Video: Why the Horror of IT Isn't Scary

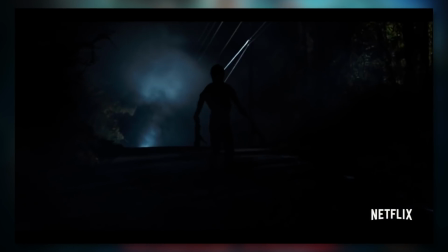(4:11)
In the opening scene, Will Byers encounters a monster, and he's eventually taken by said monster. However, the opening scene of Stranger Things, to me, is far scarier than IT was,
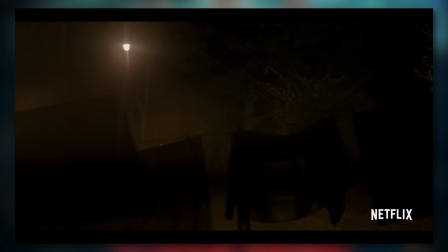(4:21)
and that's because we only see the Demogorgon in small doses, and when he takes Will, we don't even know how he does it.
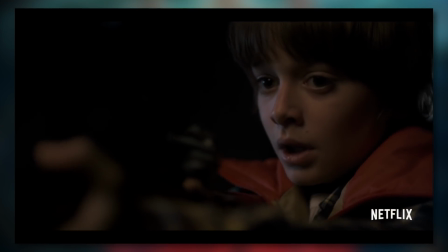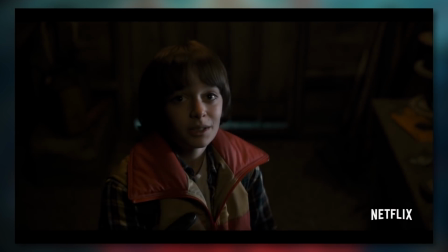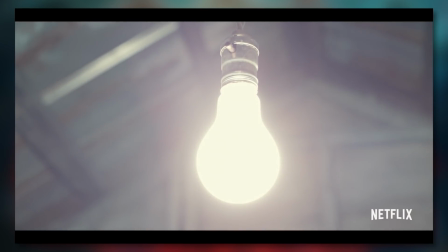Now that is scary. The funny thing is, there are two threats in this 2017 IT movie. One is the external threat of Pennywise the Clown, and the other is the more internal threat of some of the human characters who become villains. Like the stereotypical bully who chases down the kids and beats them up, or Bev's father who is abusive to her.
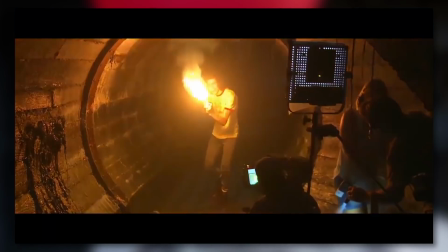(5:05)
What's odd is, ultimately, for me at least, I found the internal threats of the human characters to be far more thrilling than the external ones like Pennywise.
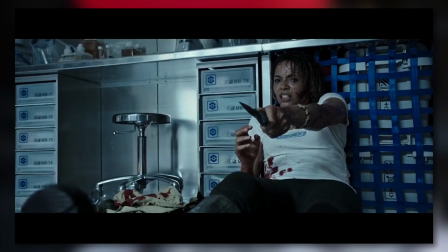(5:13)
And that's because they were more subdued, and they felt real. They weren't all just about bloody monsters going boo in your face. I know on paper, it sounds like seeing a woman with no arms, or a guy whose eyeballs are falling out of his head, sounds like it would be scary, but ultimately, I don't think it's that scary.
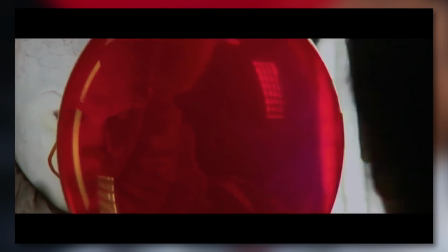(5:30)
I know on paper, it sounds like having a sudden jump scare where Pennywise appears out of nowhere with a loud noise,
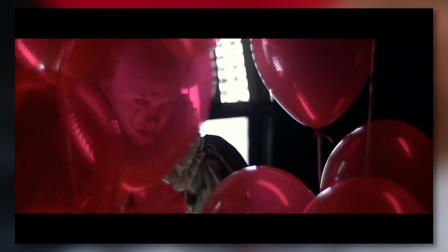(5:36)
sounds like it would be scary, but I don't think that's scary either.
I'm sure we've said it before, but a loud noise is not scary. It's startling, it might make you jump, but it's gonna leave no lasting impacts.
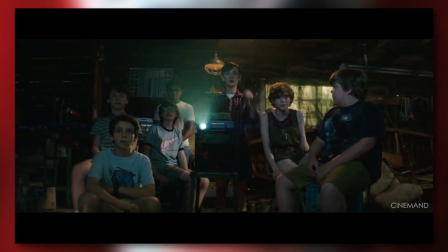(5:54)
Jump scares and zombies and disgusting monsters are gross and jarring and startling, yes,
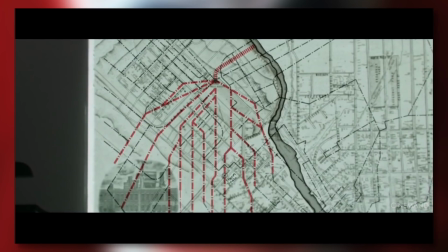(6:00)
but they are completely devoid of any real terror that gets at the hearts of the audience. Do you have the oddly specific fear of abstract paintings coming to life and eating your face off?
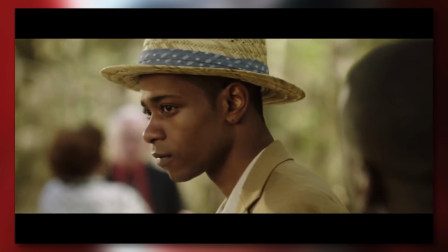(6:10)
Because I sure don't. I think if a movie truly wants to scare its audience,
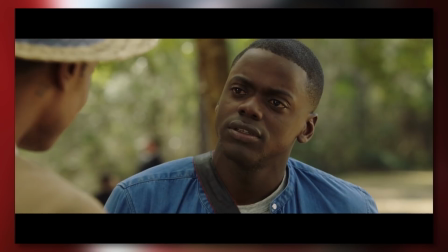(6:15)
it needs to go deeper than usual and make the creep factor more about the subtext of the horror than just the loud noises or the bloody faces. It's like the difference between me running up and going BOO in your face versus me telling you a scary story about a ghost that haunts bedrooms at midnight. Which one's gonna stay with you longer? I think it's the story. Me going BOO in your face might startle you more initially, but the story is gonna stick with you.
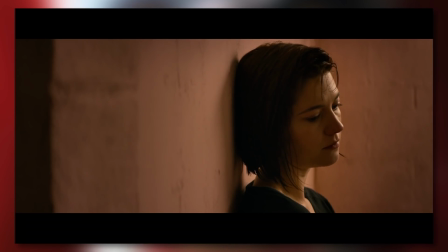(6:40)
Some of the best horror movies out there do not depend on jump scares or gross images in any way.
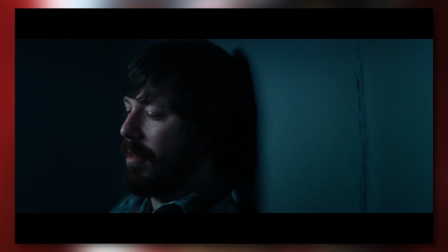(6:46)
Two of the most recent horror movies, which I've really enjoyed, Get Out at 10 Cloverfield Lane,
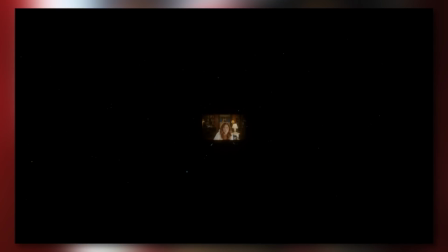(6:52)
both have moments in them that scarred and disturbed me on a far more personal and intimate level than anything in It.
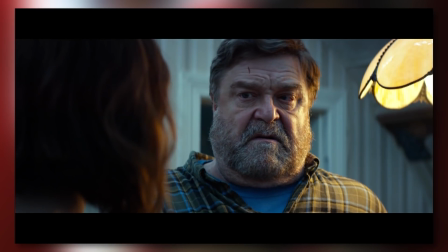(6:59)
And they did so without the use of a creepy monster mugging the camera or an obnoxious screeching sound effect.
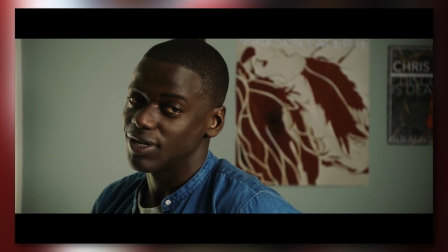(7:05)
That's because with those movies, it's not necessarily what's on screen that's scary.
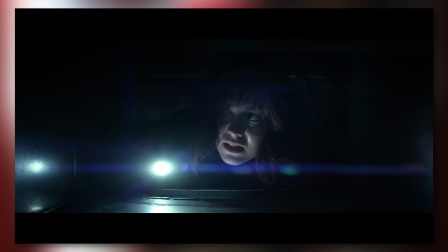(7:10)
Instead, the horror mainly depends on the character's terrified reactions to their situation and the subtext of what's going on.
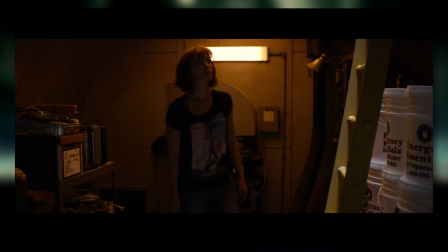(7:18)
This is my favorite scene in 10 Cloverfield Lane. I still get chills to this day.
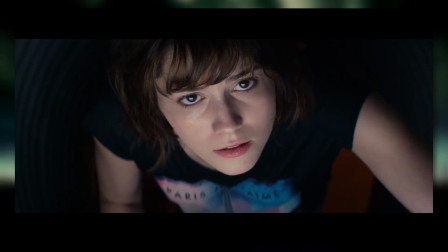(7:23)
Michelle is looking out of the window in the bomb shelter when she suddenly sees the word help scratched on the inside of the glass with bits of blood.
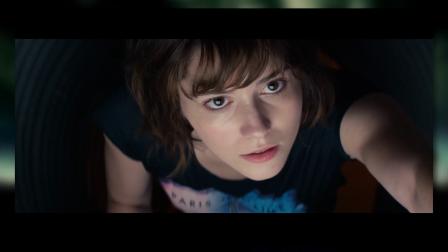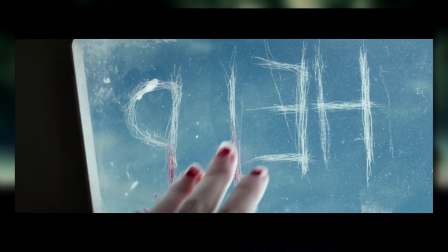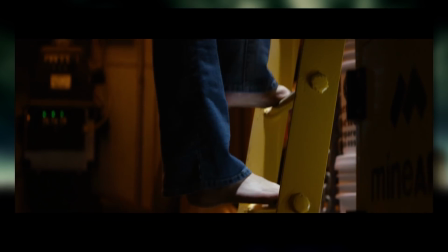(7:41)
We don't see what happened there. There's no monster that pops out from behind a corner.
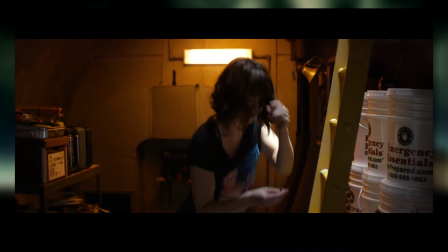(7:46)
Instead, we're left to imagine what this image means and how the events of it played out, and ultimately,
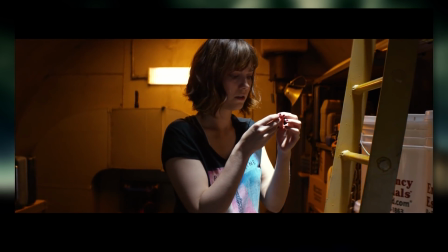(7:52)
what we can imagine in our head is far more terrifying than anything we'll ever see on screen. But of course, if this scene had played out like most horror movies today, it would have had loud screeching sound effects and a jump scare to top it all off.